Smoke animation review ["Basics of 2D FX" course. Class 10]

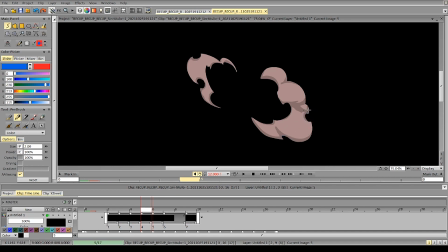(4:09)
So it's like they're going on the same line with the same speed, and they're of the same size. And that's what gives us this repetitiveness and symmetry, because you have 2 different scenes going
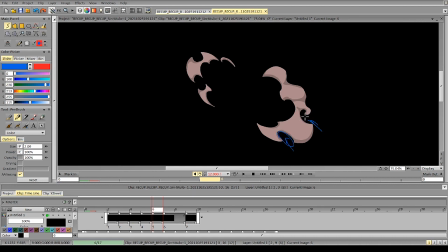(4:29)
at the same time, in the same direction, and roughly the same size. And because of that, it will always give a more symmetrical form, just because we have 2 forces that are clearly equal and happening at the same time.
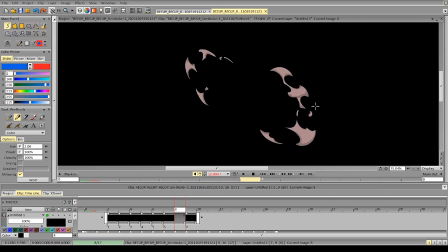And the simple thing to make these particles different would be, okay, so this, we don't need this, because you can clearly see that it's moving in this direction, so we can just remove this particle.
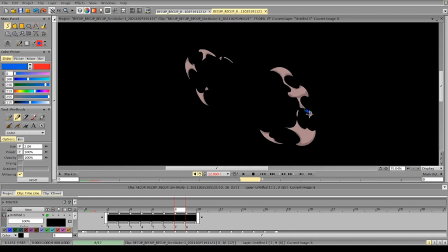(5:07)
And we can make this particle smaller on this frame. So it goes 1, goes 2, we can make it even smaller here, and then we'll have a bigger particle and a smaller particle, and we won't have two particles of the same size. So that's not a big problem.
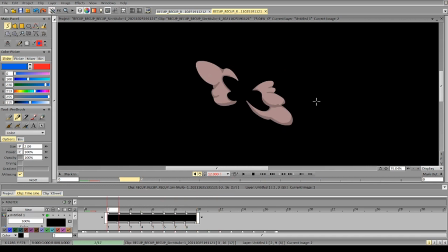(5:26)
The overall composition and the difference in shapes is more important for us. So next up, let's look at the motion.
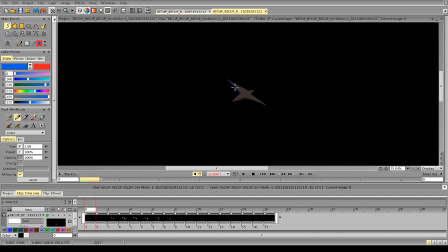(5:42)
I like how stylized it is. You have a great build-up and a nice deceleration afterwards. We can polish that for sure, but I like the way you did it here.
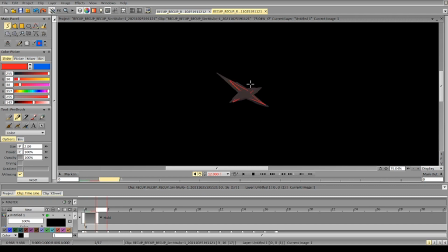(6:01)
So let's see. So you've got build-up, relatively slow motion, keeping directions and all that consistent. Great job.
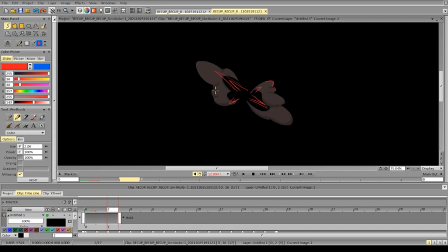(6:14)
Next up, we have acceleration, and it's going fine. Let's make it precise so we can clearly see how it goes.
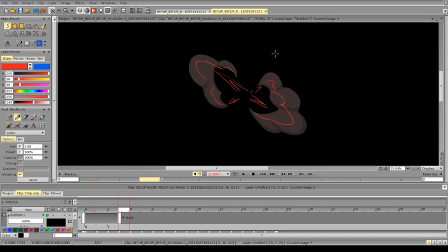(6:35)
So then it starts decelerating, and so far it's good.
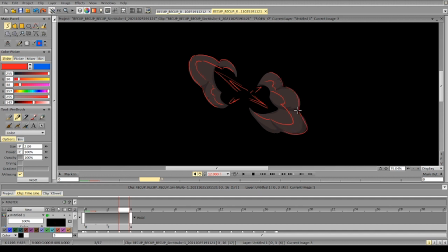We can definitely give some variation to the shapes, but it's not a big deal. Right here you can see that you have main form, which is the broadest,
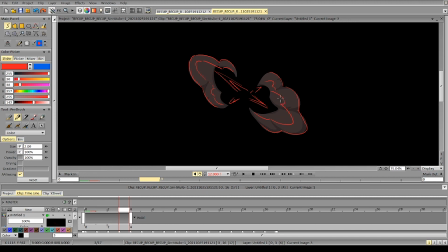(7:09)
and smaller form, and a form that it's even smaller. And we can make this one smaller so they have a bit more difference and contrast with the last form.
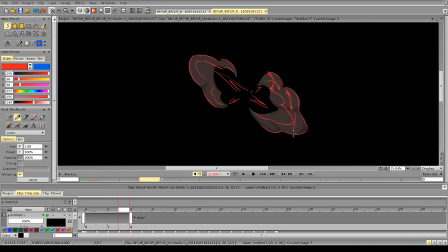(7:23)
But here we can see that the forms are more or less similar in size. So it's like 1, let's see, it's 1, 2, 3.
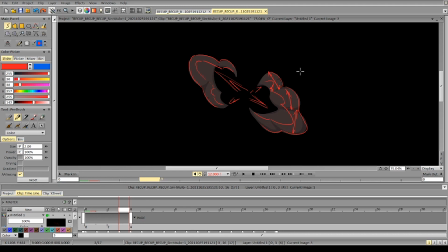Then we have a slowdown, and it's going well on this side.
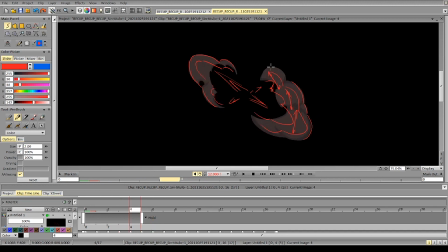So right here it's okay, this is okay too,
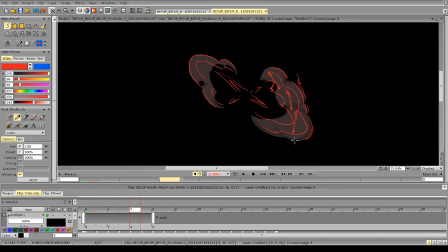(8:13)
and here it's a bit rough, just a bit rough.
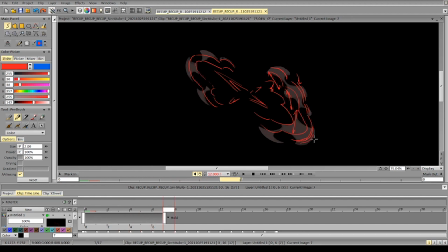(8:17)
You see that it goes and slightly accelerates, decelerates, and here it goes, decelerates, accelerates just a bit,
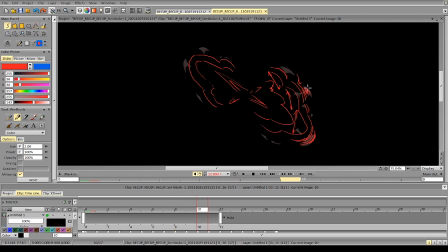(8:40)
accelerates, decelerates.
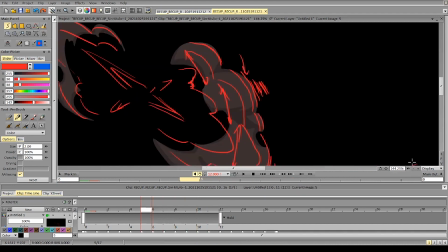(8:46)
So what we can do here is give a bit more space on the deceleration.
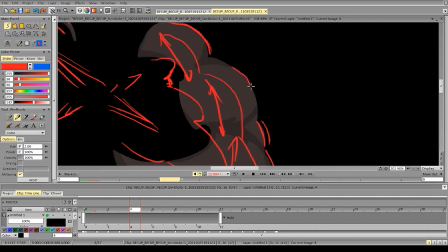(8:56)
Let's see, up close. So it goes, and then we have very fast deceleration.
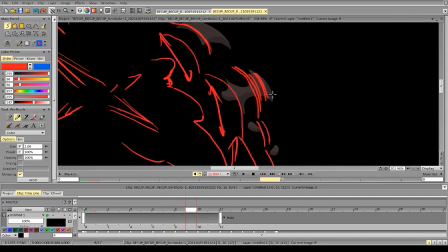(9:06)
And then you see it accelerates, accelerates, goes like this, decelerates.
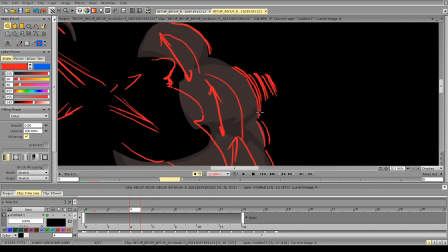(9:15)
So we can give just a bit more space on this frame. See, we have this acceleration.
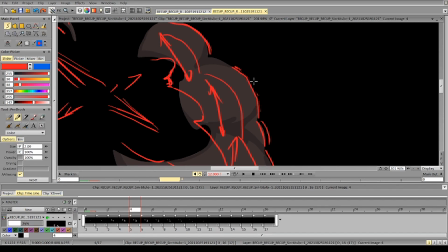(9:24)
We can give just a bit more space on the next frame, just a bit more, tad bit more,
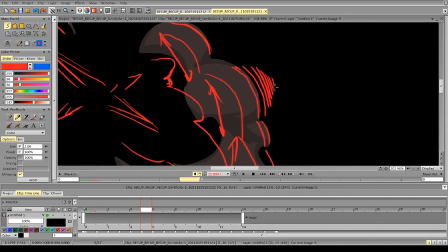(9:33)
and then continue with deceleration and just fix some issues with spacing.
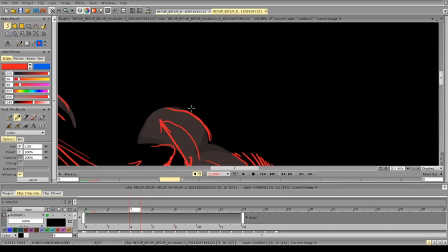(9:42)
And the same thing here. You see, decelerates, sort of accelerates again, accelerates, decelerates, that's okay. So it's this sudden deceleration after a huge acceleration, and then we have acceleration again. So again, it will be just better
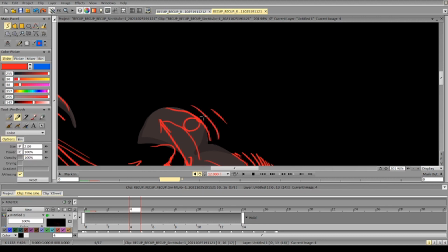(10:04)
in terms of transitions to have just a bit more space in here, and then you can clearly decelerate.
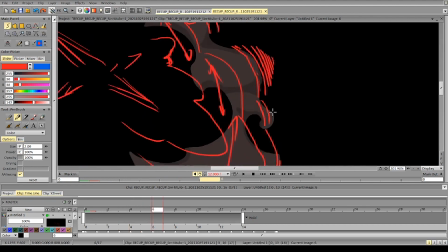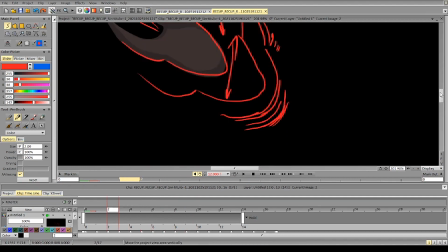(10:19)
This one is okay. And let's look at the next side.
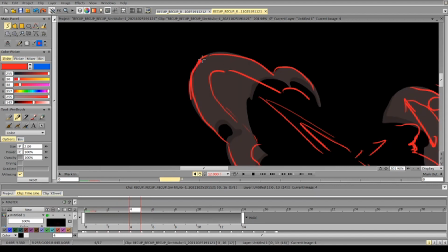(10:30)
Again, you see the same thing. It decelerates instantly and then it accelerates.
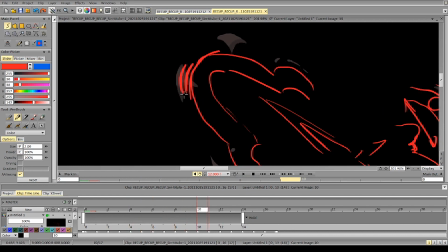(10:36)
Decelerates again, accelerates. Decelerates again, decelerates, accelerates, accelerates, accelerates.
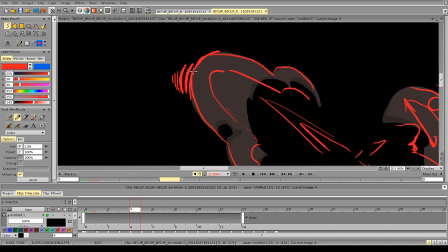(10:43)
So we've got a huge deceleration. 1, 2, 3, 4, and then it accelerates.
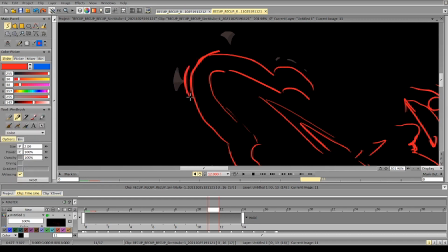(10:52)
Again, it would read better if we didn't have that and only had slightly slow deceleration towards the end and just a bit bigger space in here.
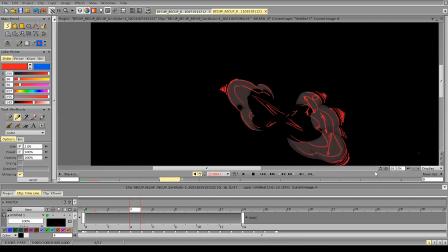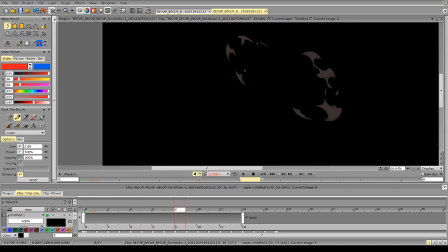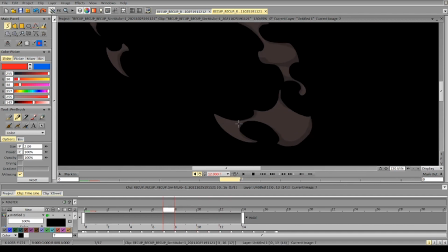(11:17)
And in terms of breaking into particles again, it's very important to remind yourself about it. So this particle was actually quite good. It wasn't very symmetrical. It wasn't too repetitive.
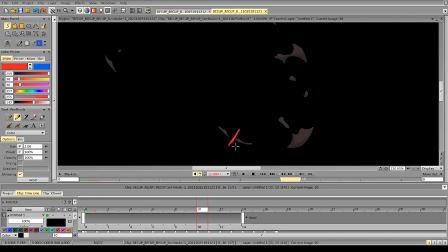(11:36)
But you can see that at some point you decided that you want to break it up symmetrically. So if you have this kind of particle, how can we break it up in order not to make it symmetrical?
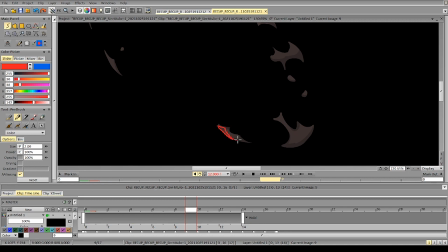(11:52)
We can just have a bigger piece and smaller piece, because we have that. We have all the necessary indication.
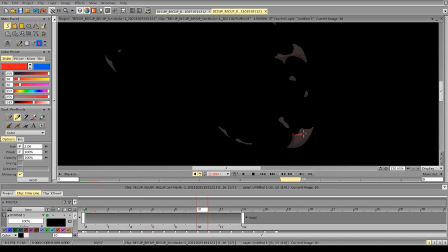(12:10)
And in this case, again, we can make it more interesting and less symmetrical.